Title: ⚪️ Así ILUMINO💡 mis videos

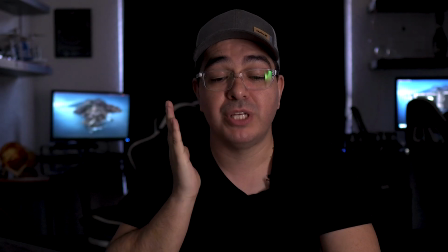4:09 La luz que está de este lado que te acabo de enseñar. Veo que creo muchas sombras. Si volteo para acá, vemos que hay un pequeño reflejito por aquí.
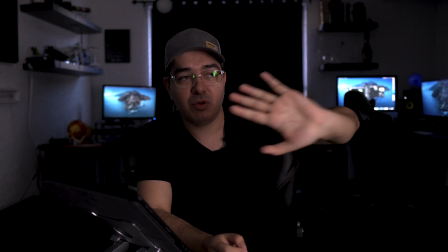4:16 Pero pues es lo mismo por los lentes. Pero yo por eso intento como pegarla a la pared y que no me dé directa.
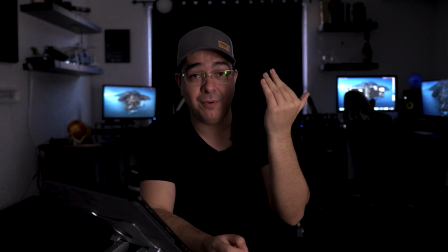4:21 Si me la pusiera directa esa luz de aquí de lado, verías todo el tiempo aquí la luz y el reflejo.
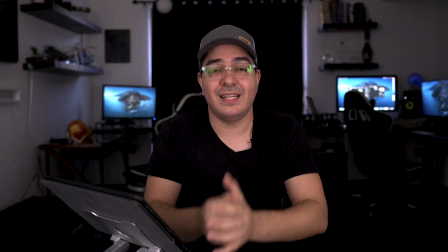4:25 Entonces no se ve bonito. Vamos a ver cómo se ve con la segunda luz. Esta es la segunda luz. Yo me veo bastante más claro en la imagen.
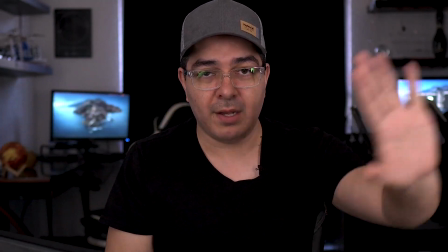4:33 Creo que ya estoy con mi luz de relleno bastante bien, con mi luz principal y mi luz de relleno.
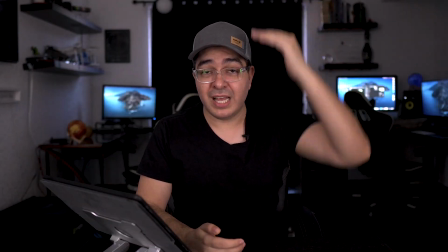4:37 A mí me gusta cómo se ve ahí esta imagen. Vamos a poner la luz de aquí arriba para ver cómo me despego un poquito del fondo.
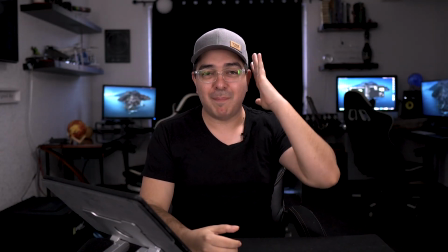4:45 Vemos la diferencia, cómo me ilumina como en la parte de aquí y hace que me despegue un poquito del fondo.
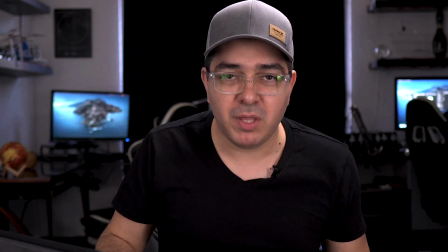4:50 Pero aún así todavía el fondo se ve bien. Ya con esto podríamos hacer algún video en condiciones bastante bastante bien, pero me gusta un poquito la luz ambiente.
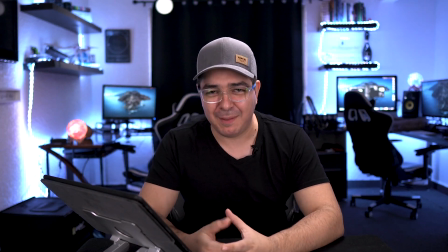4:58 Y ahí estamos, le damos un poquito más de vida, ¿no? Me gusta muchísimo más cómo se ve.
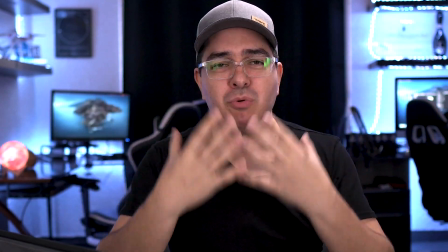5:02 Me despego un poquito yo de toda la iluminación. Yo estoy bien iluminado y una iluminación de color diferente atrás.
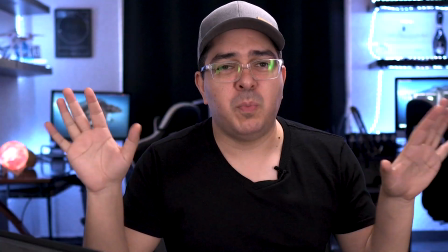5:08 El tono de mi piel me gusta y este es un principio básico que tú podrías hacer. Así es que hasta aquí llegamos con este mini resumen que te acabo de dejar del curso completo de creador de contenido de 0 a 100. Pero espera un momento. Como te dije ahí, esta es una parte súper básica y es solo una manera de poder iluminar. En el curso vemos también iluminación natural. Aparte dejo ahí PDFs con diferentes maneras. Si no tienes tres luces y nada más tienes una, o si no tienes, cómo te pones en una ventana, etcétera. Ahí lo vemos ya muchísimo más a detalle. Solo te quise dar este como adelanto y espero que te haya gustado. Muchas gracias por llegar hasta esta parte del video.
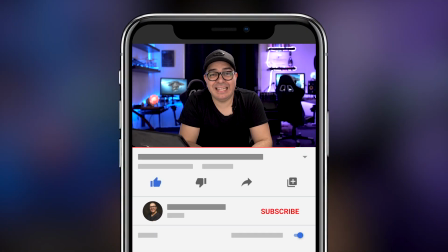5:44 Si el video te aportó algo, te agradecería mucho te suscribieras al canal en este momento, porque así nos ayudas a seguir creando este tipo de contenido. Y otra cosita, antes de irnos, también en la parte de abajo te dejo los links de las luces que yo ocupo, de unas luces pequeñas que se llaman Pixel G1, que ya hemos visto aquí en el canal. También te voy a dejar el link del video por si quieres ir a ver específicamente estas luces que te estoy mencionando, y el link por si quieres ir a comprar. Y ahora sí, si te gustó el video, por favor danos un like, nos ayuda mucho. Si no te gustó el video, por favor dale dos veces al dislike. Dos veces al dislike. Y sin más, nos vemos en el próximo video. Bye.